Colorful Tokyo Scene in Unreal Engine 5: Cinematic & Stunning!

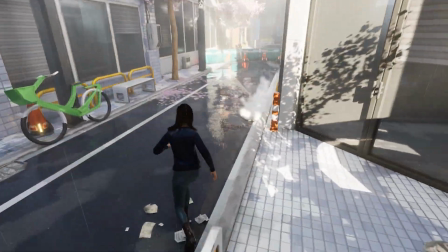I created a realistic Tokyo scene in Unreal Engine 5 with the latest animation technologies, latest volumetric methods and a lot more.
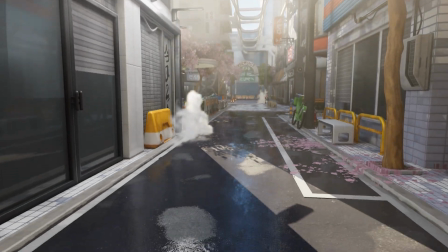There are a lot to cover so let's not waste any more time and get started.
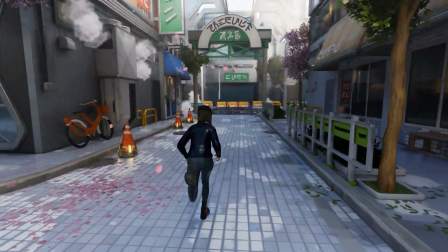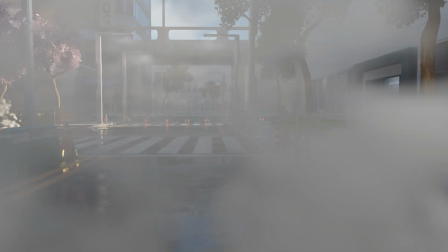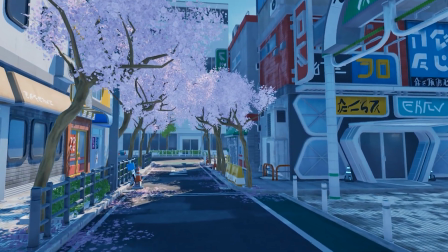This is our environment with the default settings with nothing special. To be honest, it looks really bad.
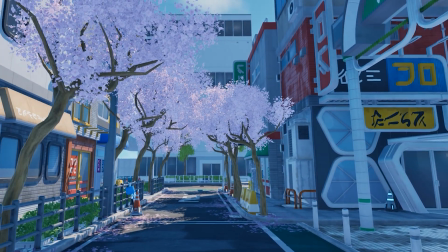Our first step is to fix the lighting and we are going to start it with enabling mesh distance fields.
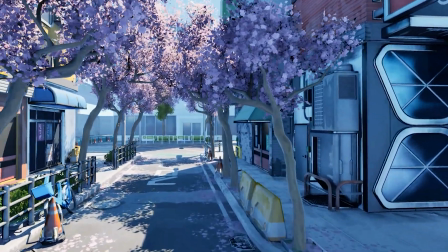Even though it looks really bad, we're still on the right path.
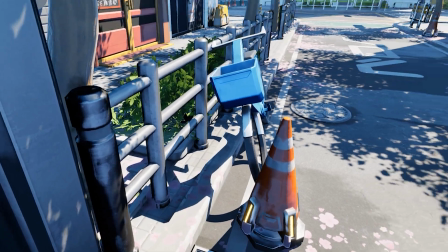This is Unreal Engine 5 after all and we won't do the justice without using Lumen Global Illumination.
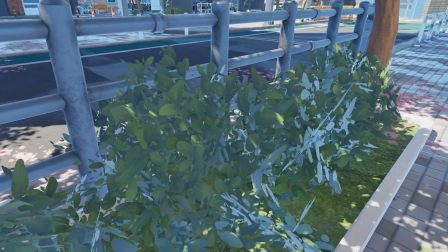Lumen helps a lot but there is another important feature left. Lumen Reflections is what we need.
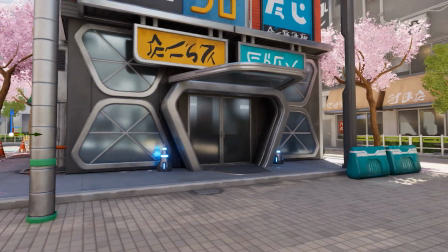It is combined with Screen Space Reflections which we will disable later on.
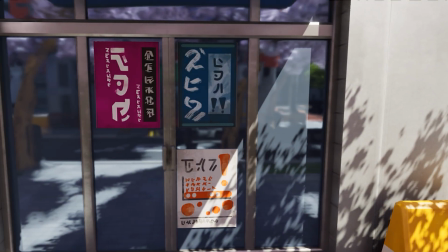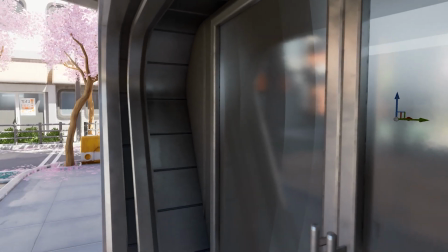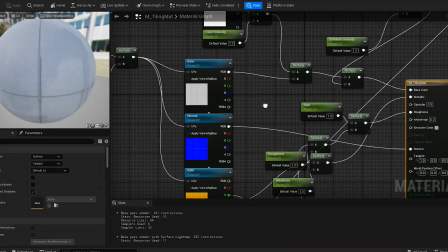We will then adjust the lighting and add a wet surface material we created for the asphalt.
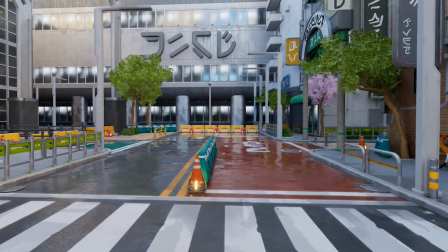It's a cheap trick to make everything wet to look realistic but it always works.
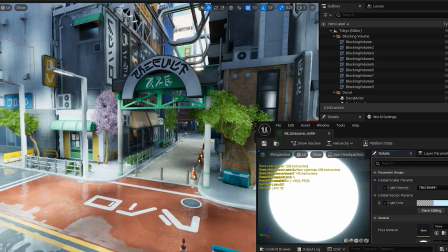Creating an emissive material for the light bulbs was easy but let's not overuse it since it will mess up our global illumination by a lot.
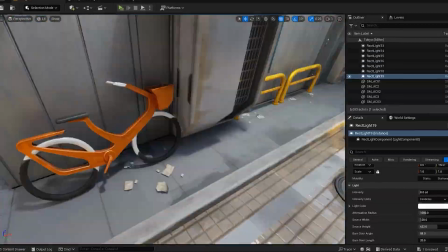So we need to place wrecked lights with soft shadows to get a realistic look in our scene just under every light bulb we have.
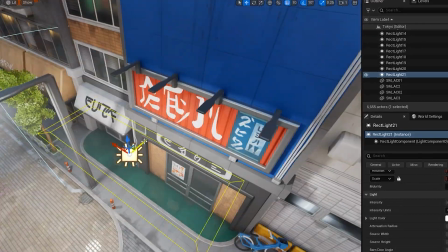It's a bit tedious, but the result is definitely worth it.
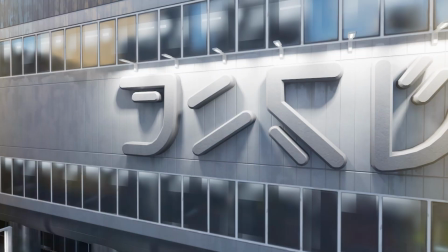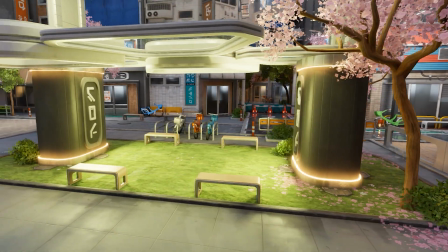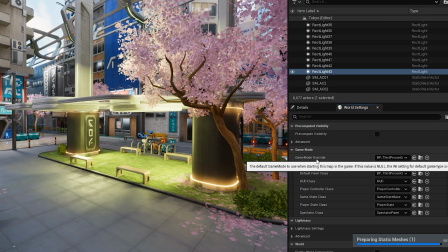We need the character to play and I remember I had created a really good character for my last video.
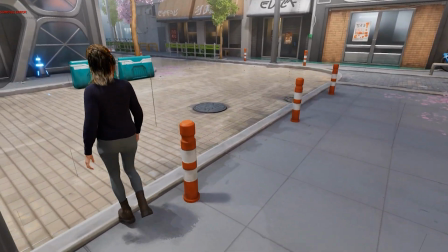Let's use that. We had fixed all the problems it had and it is ready to use.
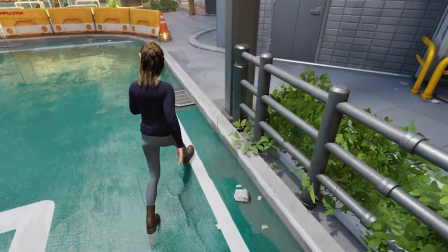We will improve it though.
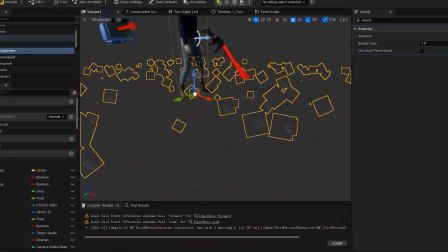For instance, the rain is now different and is processed with GPU, view, which means it is completely optimized and can be used in games with ease.
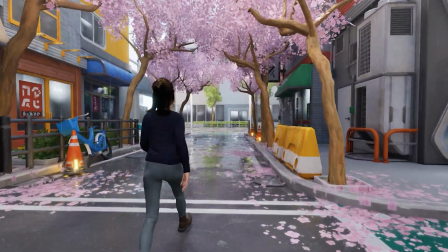It consists of two particles, one is for raindrops and one is for splashes, which gets rid of computing collisions.
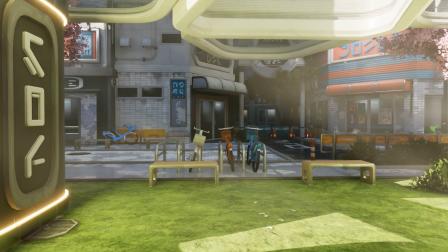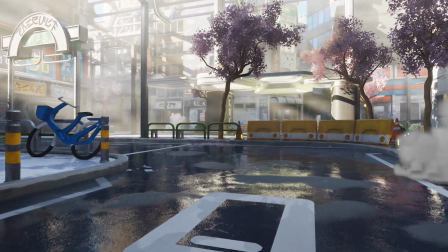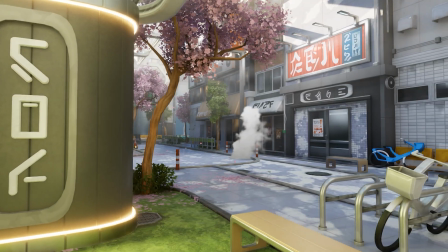We've come a long way, but there's still a lot left for this environment, to be considered realistic.
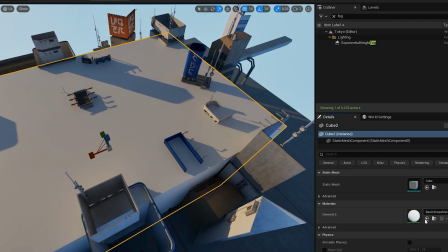So let's move on to the next phase of this journey, which is adding volumetric fog.
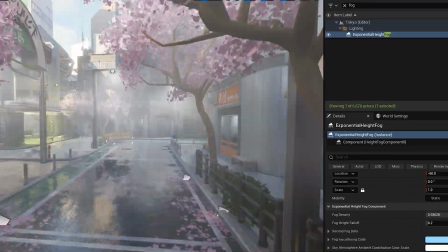I've created an animated volumetric fog shader and we are going to use it in our scene.
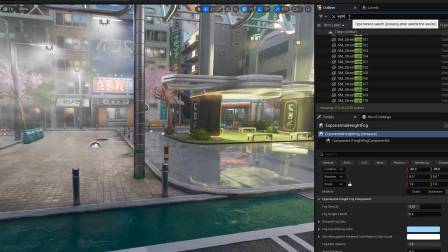It's physically correct and where we have more light, we have more fog, which levels up the visuals a ton.
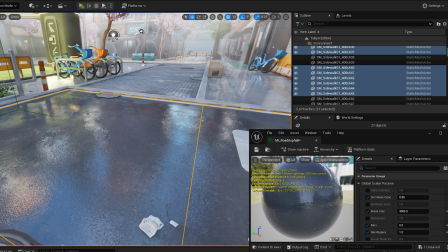We created the rain and splashes, now it's time to create the ripples on the streets.
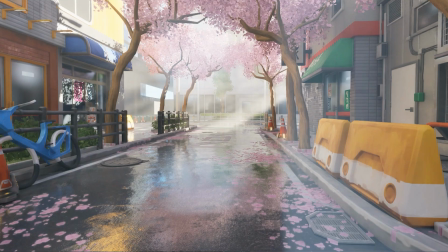This is a shader based effect and is being rendered by GPU.
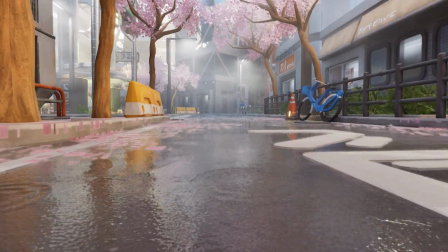It is not physically correct and happens randomly on the material surface, however, it is essential for this scene.
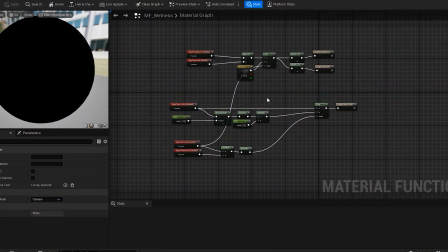We've had to recreate the wetness material just because it wasn't capturing reality too well.
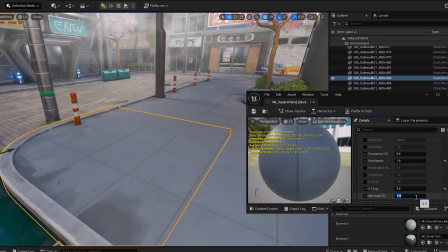This new shader is much better and the wet surface can be darker based on the material.
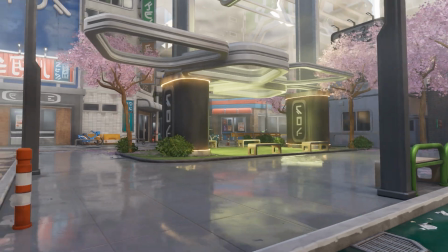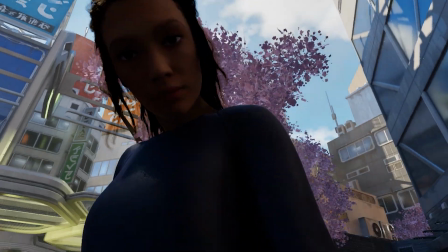It doesn't make sense if the character is dry under the rain,
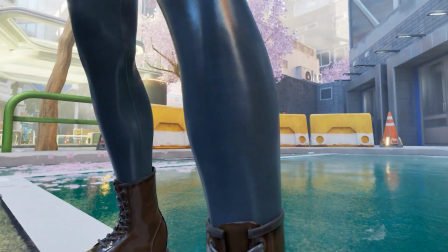so we use the same shader for wetness to simulate darkness and wetness for a character's clothes.
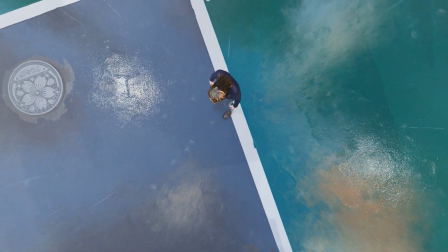This adds another layer of realism to our picture.
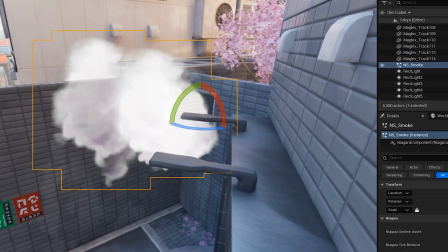Visual effects is one of the very serious aspects we need to pay attention when it comes to both art and realism.
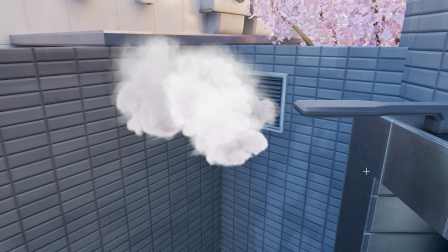Let's kick it off with smoke coming out of vents. We will use baked philip book animations to render our smoke easily.
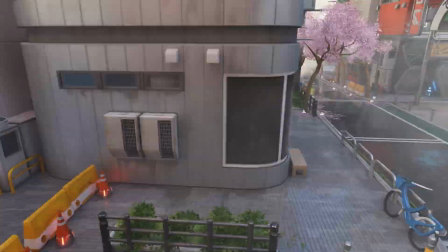These are 2D sprites that always face the camera and give the impression that they are a part of this world.
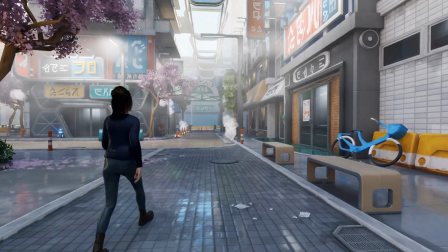Then we will add this effect to random vents in the scene. There's one last touch for the character and that is fixing the animations.
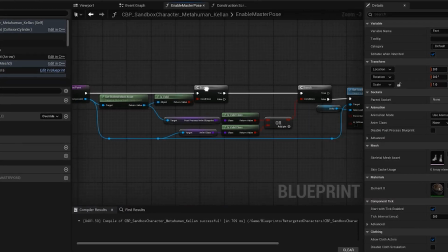Not that the animations are bad but they can be better and that is what we're looking for.
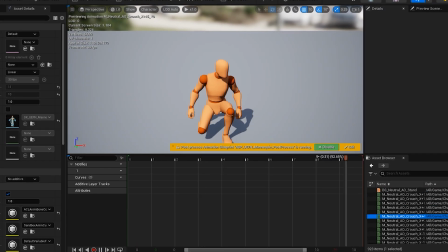To do that we will use motion matching technology for metahumans to create the best animations possible as fast as possible.
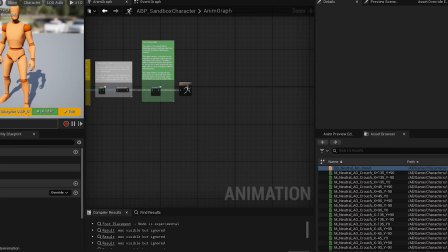And the results are astonishing, I could literally not have asked for more.
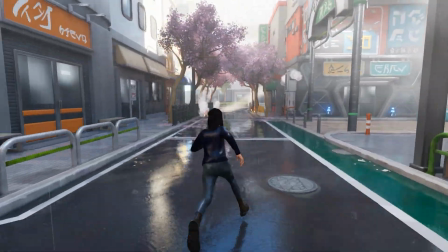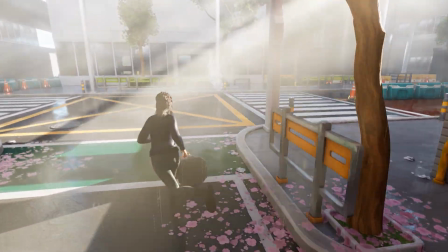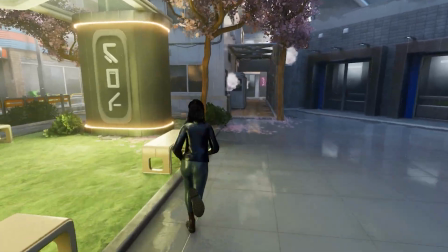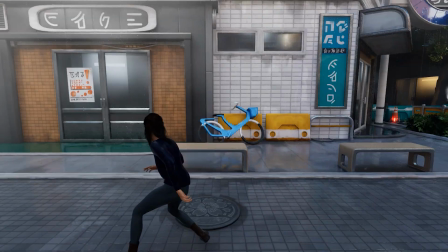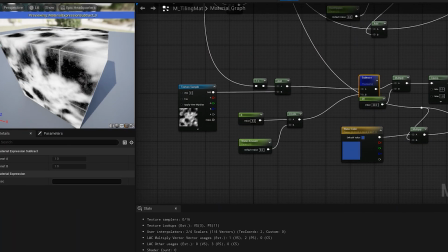Now let's create wetness masks for the floor material to make random water puddles instead of having every material completely wet.
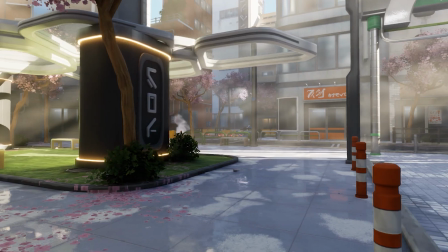This will definitely make the scene more believable and adds another precious layer of realism.
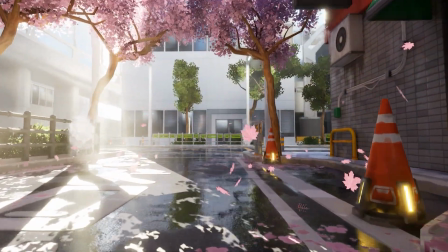There are trees in this scene and there will be leaves falling off of trees. So let's make it happen.
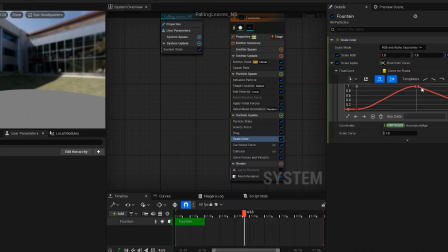These are mesh particles that are being calculated by GPU and are using GPU distance fields to calculate collisions,
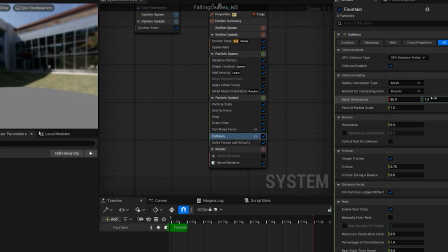one of other advantages of using Lumen in this case.
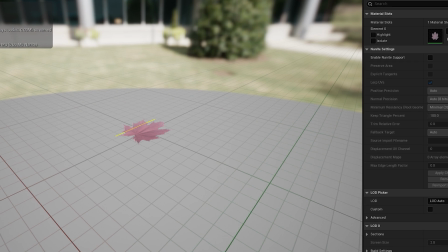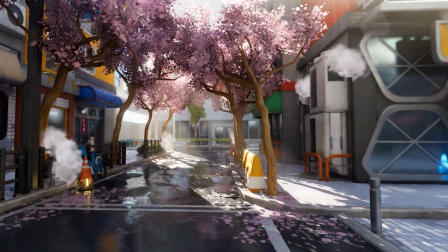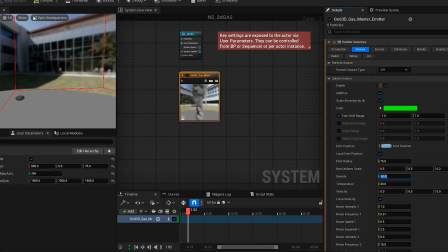This was a pretty good journey for me and I hope I could recreate the same feeling for you too.
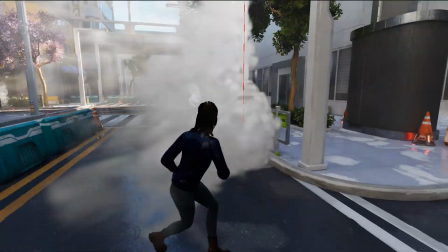This is our last step which is a physically correct volumetric smoke instead of some of our fake 2D smoke sprites.
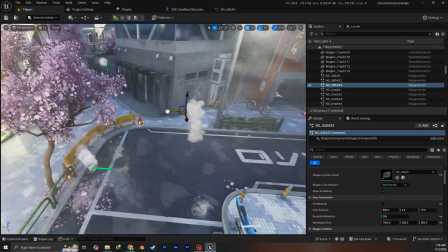We create this using Niagara of fluids which is a real new thing that
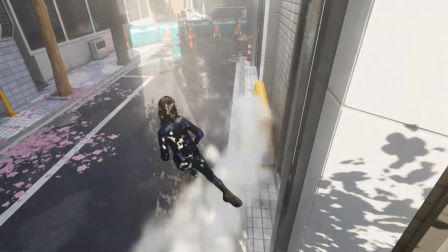has happened to the industry and I hope we can see more of this in future games.
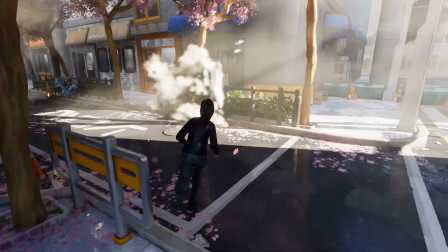The character can collide with it and it is always reacting to the environment in real time.
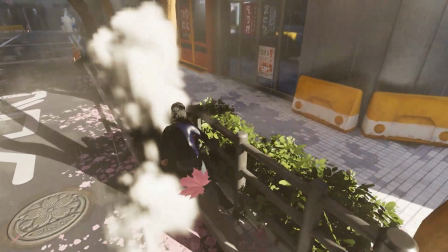Let's watch what we have created, and thank you for watching.